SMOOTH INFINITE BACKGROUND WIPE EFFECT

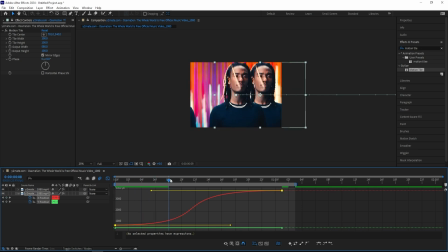243s
and this is just to make sure that it goes a little bit slower in the beginning to get that kind of smooth feeling, and then just speeds up in the middle right here, and then slows out towards the end, and that will give us a clean look. And then also don't forget to turn on motion blur.
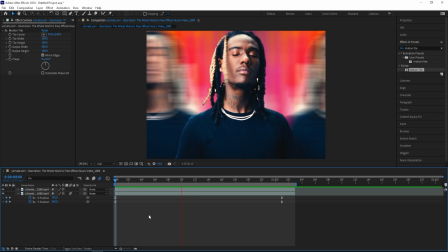260s
And now if I play through, I have this, which is a really clean background slide effect.
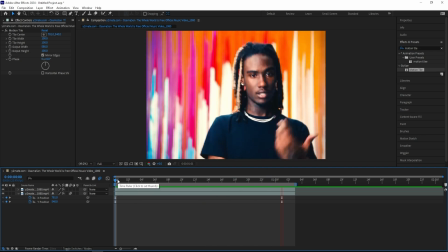267s
And the key to get it this clean is just the graph, so make sure that you follow my graph steps correctly,
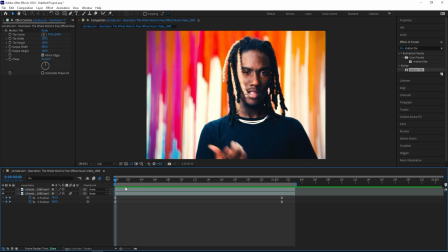273s
because I've been doing this for a while, so I've kind of mastered the graphs. So if you want a tutorial on the graphs, make sure to let me know and I'll do that separately. Now to get that kind of wipe feeling, I'll be adding on a scale wipe effect
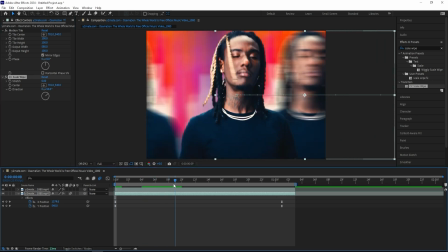286s
and drag it onto the background layer, and then go a few frames in, and then I'll be turning the direction to -90, and then turn up the stretch to something like 5. Now it's stretched right there. I can move the center right here to the left,
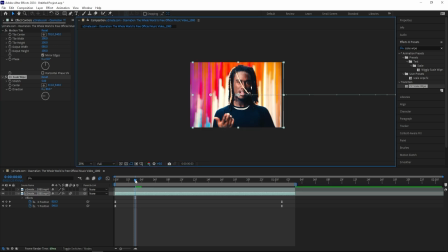307s
so that when it pans to the left I'll have this stretch just there, so it isn't in the frame in the beginning. So I'll also keyframe the stretch, so I'll go a few frames in, like a third into my clip, and create a keyframe for the stretch at 5, and then go to the beginning and turn it back to 0,
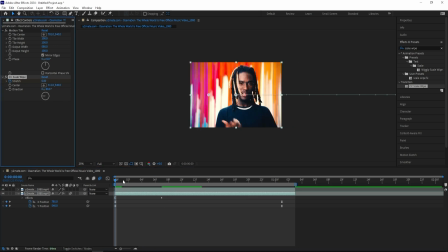326s
and then go like 2/3 into your clip and turn it back to 0 again, because I want this effect to end a little before the wipe does. That way it will look much cleaner. Then just put this keyframe in the middle, and let's select all of our keyframes and easy ease them.
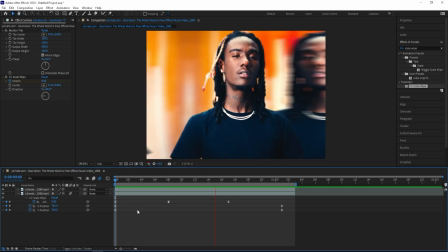347s
And if I play my effect through right now, I have this, and I mean, I'm really happy with that.
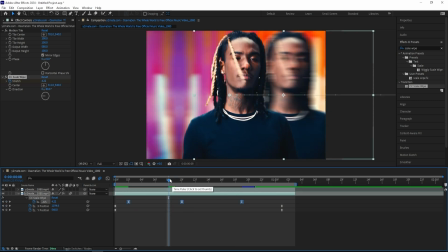354s
It's really clean, but I think I want to drag my effect over like 2 frames to the right, just to get some more of that wipe look.
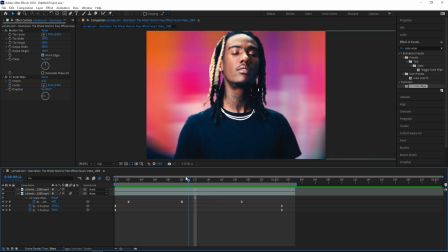362s
And right now I'm happy with how it looks, but one thing that kind of messes it up for me is the fact that the motion blur isn't applied onto the scale wipe.
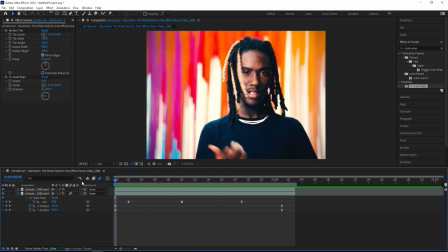372s
You can see right there, there is a much motion blur on that, and if we play through, it isn't too smooth.
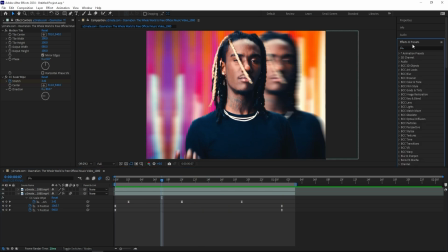378s
So I'll actually be using a plugin to make it a little bit more smooth, and this is really optional, you don't have to use this, but I prefer to use it for these type of effects. So I'll be adding on a RSMB effect, and this is just a real smart motion blur that gives some more of that clean motion blur to your transitions and effects.
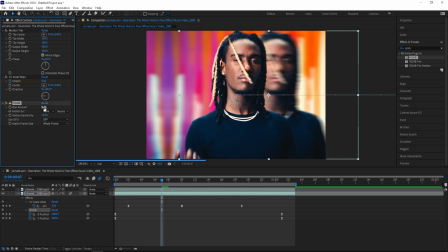397s
So I'll turn down the blur amount to 0.3 and turn down the motion in sensitivity to 50. And this one really slows down my PC, but if I load it through, you'll see what we have.
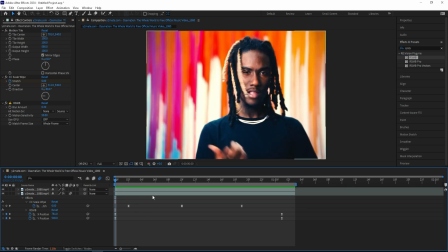409s
Now after applying the RSMB, I have an effect that looks like this. And I'm really happy with how it looks. It's really clean in my opinion, and you can mix this effect up with basically anything.
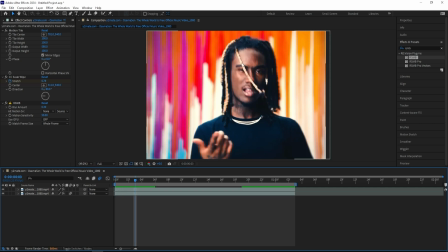421s
I've seen people use this effect with kind of trippy effects in the background, and it looks really good.
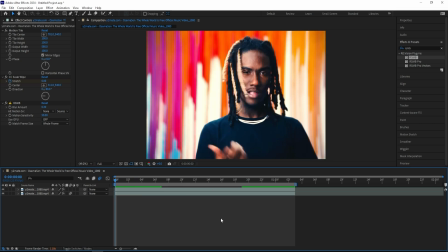426s
So this tutorial is basically just a blueprint, and then you can do whatever you want with the things you've learned in this tutorial. But once again, I have some packs linked in the description, if you're interested and want to level up your music videos, make sure to check out my packs, and also follow me on IG.
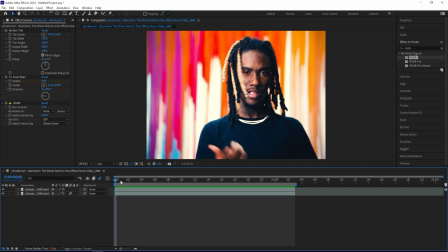441s
I'm trying to reach 10k over there. But thank you all so much for watching. Make sure to leave a like and subscribe, because it really helps out the channel.
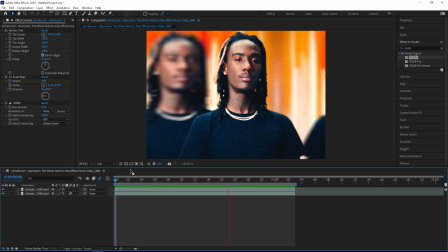448s
But I'll see you guys in the next one.